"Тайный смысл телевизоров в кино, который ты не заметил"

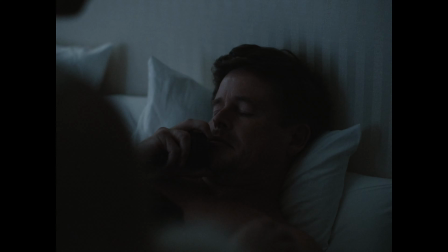[4:04]
Таким образом, Финчер визуально показывает, что персонаж переводит внимание на телевизор с книги и выбирает потакать своим сексуальным фантазиям.
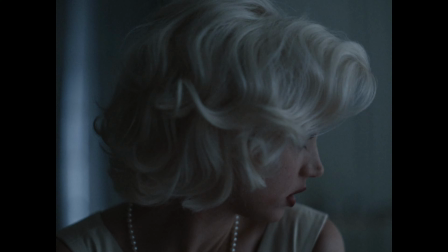[4:12]
Да и сами реплики с экрана имеют подтекст. Тут явно есть намек на секс в словах, и это отлично вписывается в контекст самой сцены.
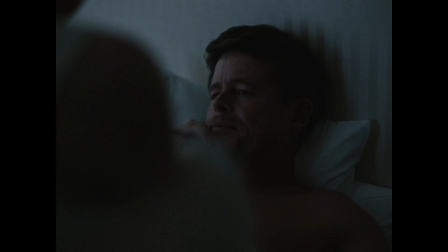[4:21]
В фильме «Блондинка» у Мэрилин Монро есть одна очень дискомфортная сцена, в которой интересно работает телевизор.
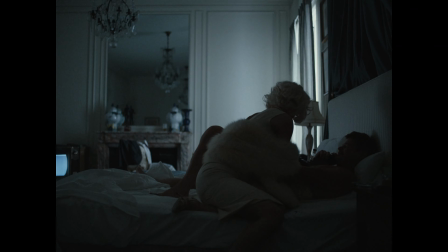[4:28]
Когда все начинается, по телевизору мы видим длинные фаллические символы в виде пушки и ракеты,
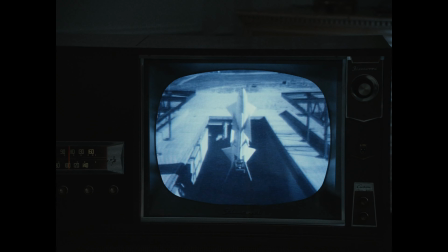[4:34]
которые укладываются в контекст сцены, где главная героиня начинает наяривать мистеру президенту.
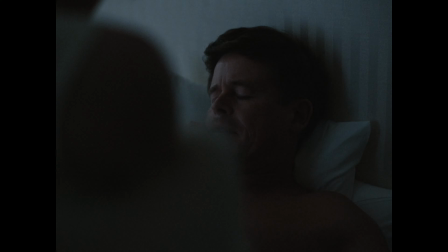[4:40]
Причем ракеты и пушки поднимаются, что также не просто так. Тут, думаю, контекст и так понятен.
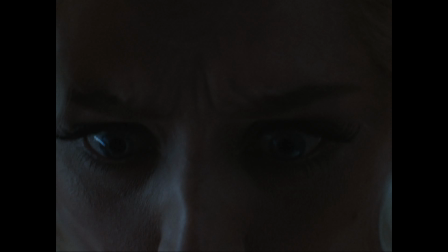[4:46]
Сам переход на телевизор идет по линии взгляда, ибо Мэрилин смотрит в сторону телевизора и далее,
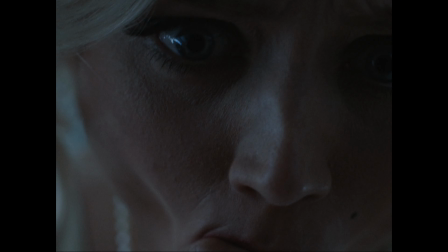[4:51]
по сути, ее субъектив, что помогает органично заявить телевизор с помощью монтажа.
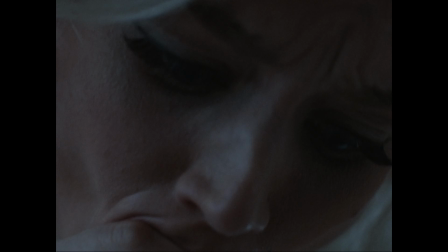[4:55]
Затем мы видим самый дискомфортный кадр сцены и само решение блоуджобного плана.
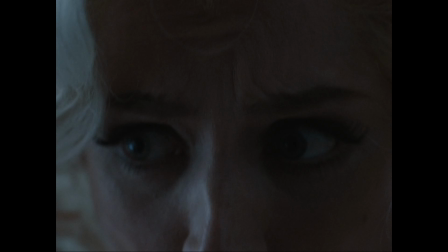[5:01]
Вот тут режиссер использует не самое стандартное решение для таких сцен.
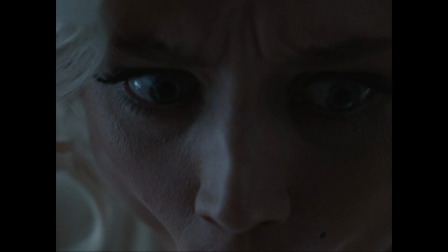[5:05]
Он берет детальный план главной героини, который занимает весь кадр, особенно с учетом соотношения сторон 4 на 3.
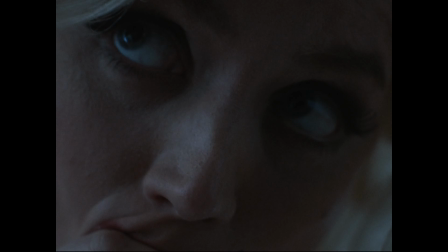[5:12]
Такие кадры вообще часто создают некоторое смущение, но в данном случае это смущение еще более мощное и даже, я бы сказал, отвратительное.
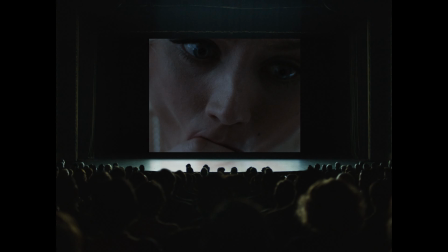[5:21]
Понятно, что такая крупность обусловлена тем, что это не порно, но и сама точка съемки в этой ситуации вызывает отвращение.
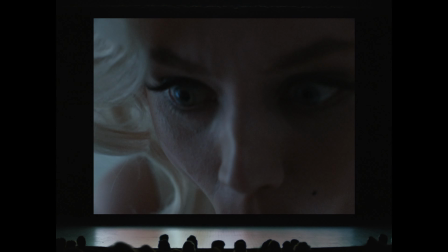[5:28]
Почти весь блоуджоб мы видим этот неприятный кадр, и это создает все более неприятное ощущение.
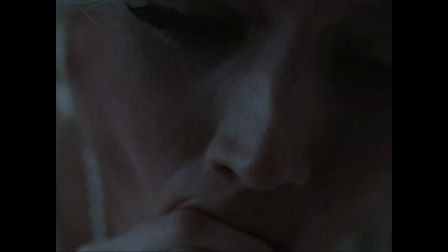[5:34]
Далее идет слом четвертой стены, и мы видим кинозал, что создает такой постмодернистский прием, когда субъект становится объектом.
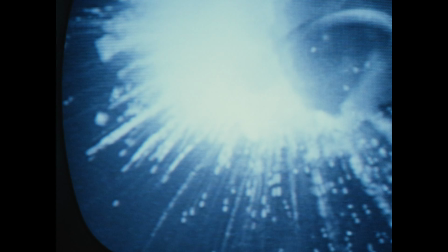[5:41]
И это отлично работает эмоционально и создает еще большее отвращение,
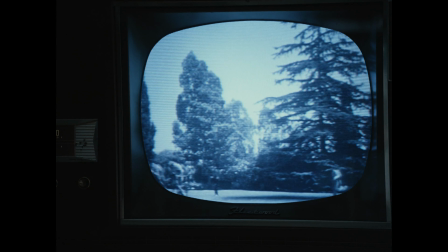[5:46]
так как режиссер ставит нас на точку зрения зрителей зала, сравнивая происходящее, по сути, с таким софт-порно.
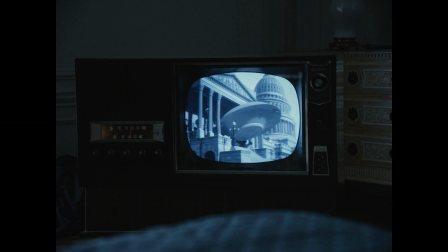[5:53]
Ну а затем телевизор работает вновь, и мы видим,
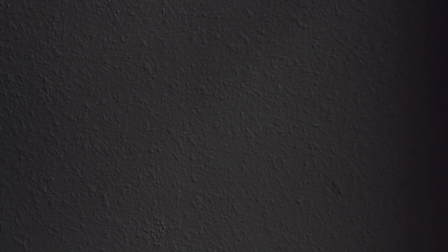[5:56]
как ракеты попадают в летающую тарелку и следует взрыв, который визуализирует, ну сами понимаете что.
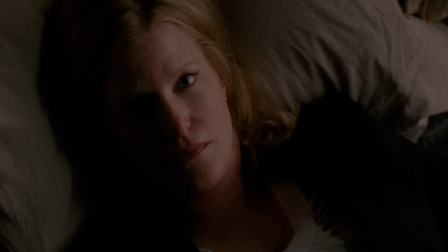[6:02]
И это отличный пример того,
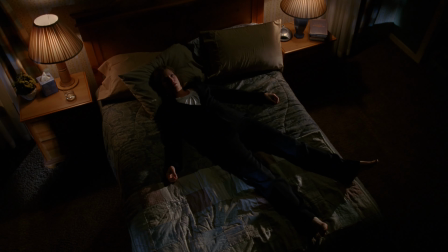[6:04]
как телевизор может добавлять подтекст сцены без демонстрации всех деталей и превращения фильма в настоящее порно.
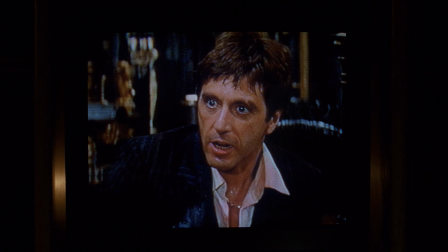[6:12]
Перейдем к сцене из сериала «Во все тяжкие». Тут телевизор лучшим образом работает как подтекст и помогает усилить реакцию Скайлер.
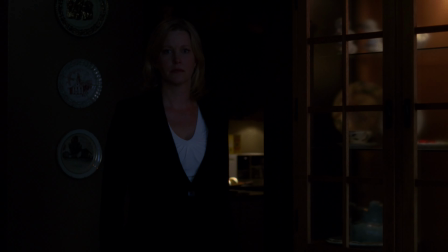[6:25]
В начале сцены мы видим подавленную героиню, а за кадром слышны звуки выстрелов из телевизора.
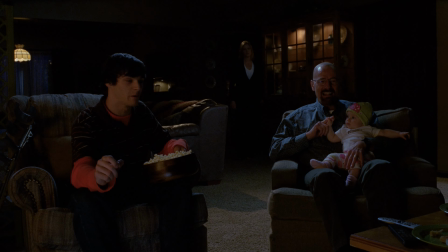[6:31]
Далее Скайлер идет в комнату и видит, как Уолт и ее сын с удовольствием смотрят фильм «Лицо со шрамом»,
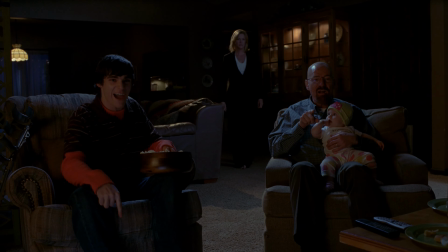[6:37]
где Тони Монтана пачками жестоко убивает людей. Скайлер шокирует от жестокости то, что ее муж и сын смакуют фильм, где насилие превозносится в абсолют.
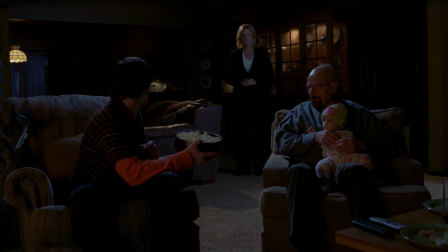[6:47]
Также героиня знает, что ее муж убивал и боится его, и тут телевизор создает еще одну ассоциацию с Уолтом.
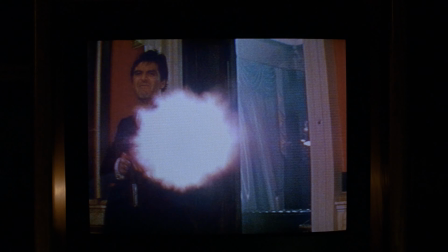[6:53]
Кстати, выбор фильма «Лицо со шрамом» тут не случайен.
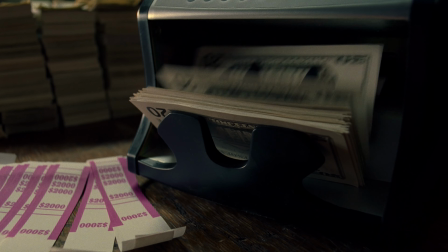[6:57]
Создатель сериала Винс Гиллиган как-то отмечал, что Уолт по ходу развития истории превращается из учителя химии в Тони Монтану.
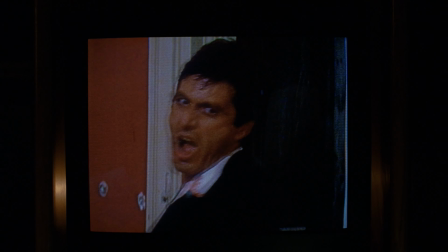[7:04]
Далее еще один интересный момент в монтаже по звуку.
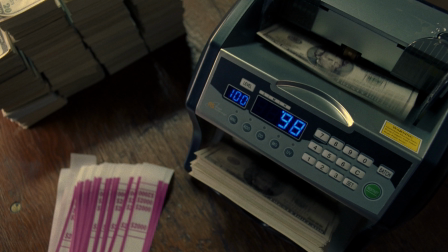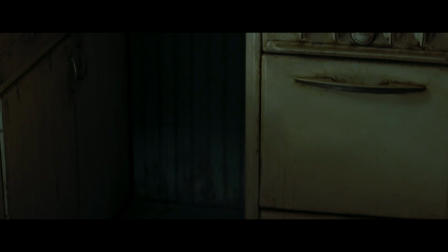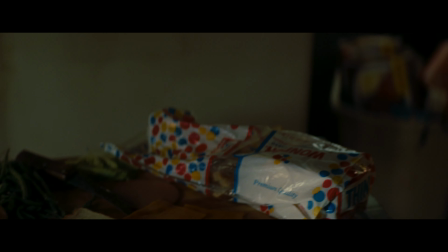[7:18]
Здесь выстрелы рифмуются с пересчетом денег, и можно сказать, что создается ассоциация денег с насилием, ибо это средство, полученное из наркобизнеса.
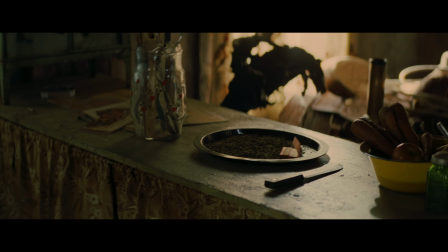[7:27]
Перейдем к примеру из фильма «Однажды в Голливуде».
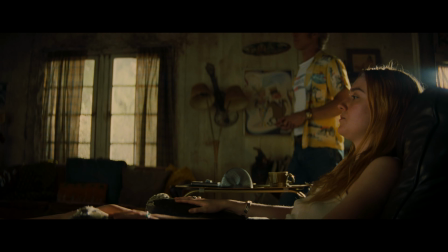[7:30]
Несмотря на то, что я уже не раз упоминал эту сцену, мне она кажется одним из самых ярких примеров использования телевизора в кино.
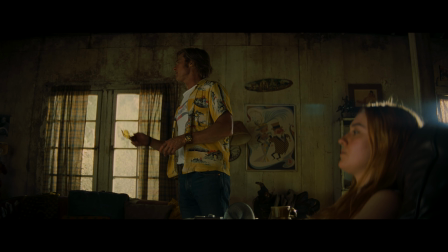[7:41] Sparkling drop of Redson.
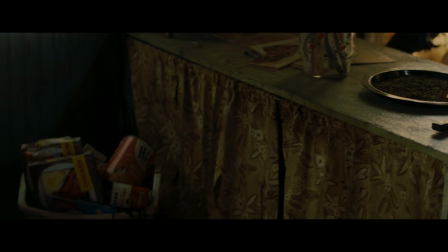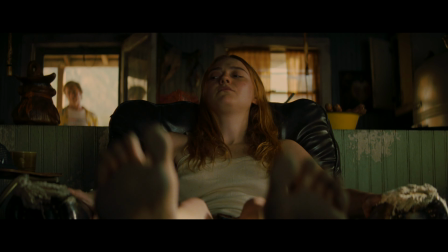[7:56] Back there. Door at the end of the hallway.
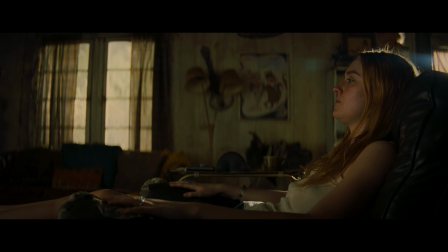[8:03]
Здесь в один момент девушки-хиппи переключают телевизор, и мы слышим напряженный саспенс-саундтрек, который отлично подходит для этого момента.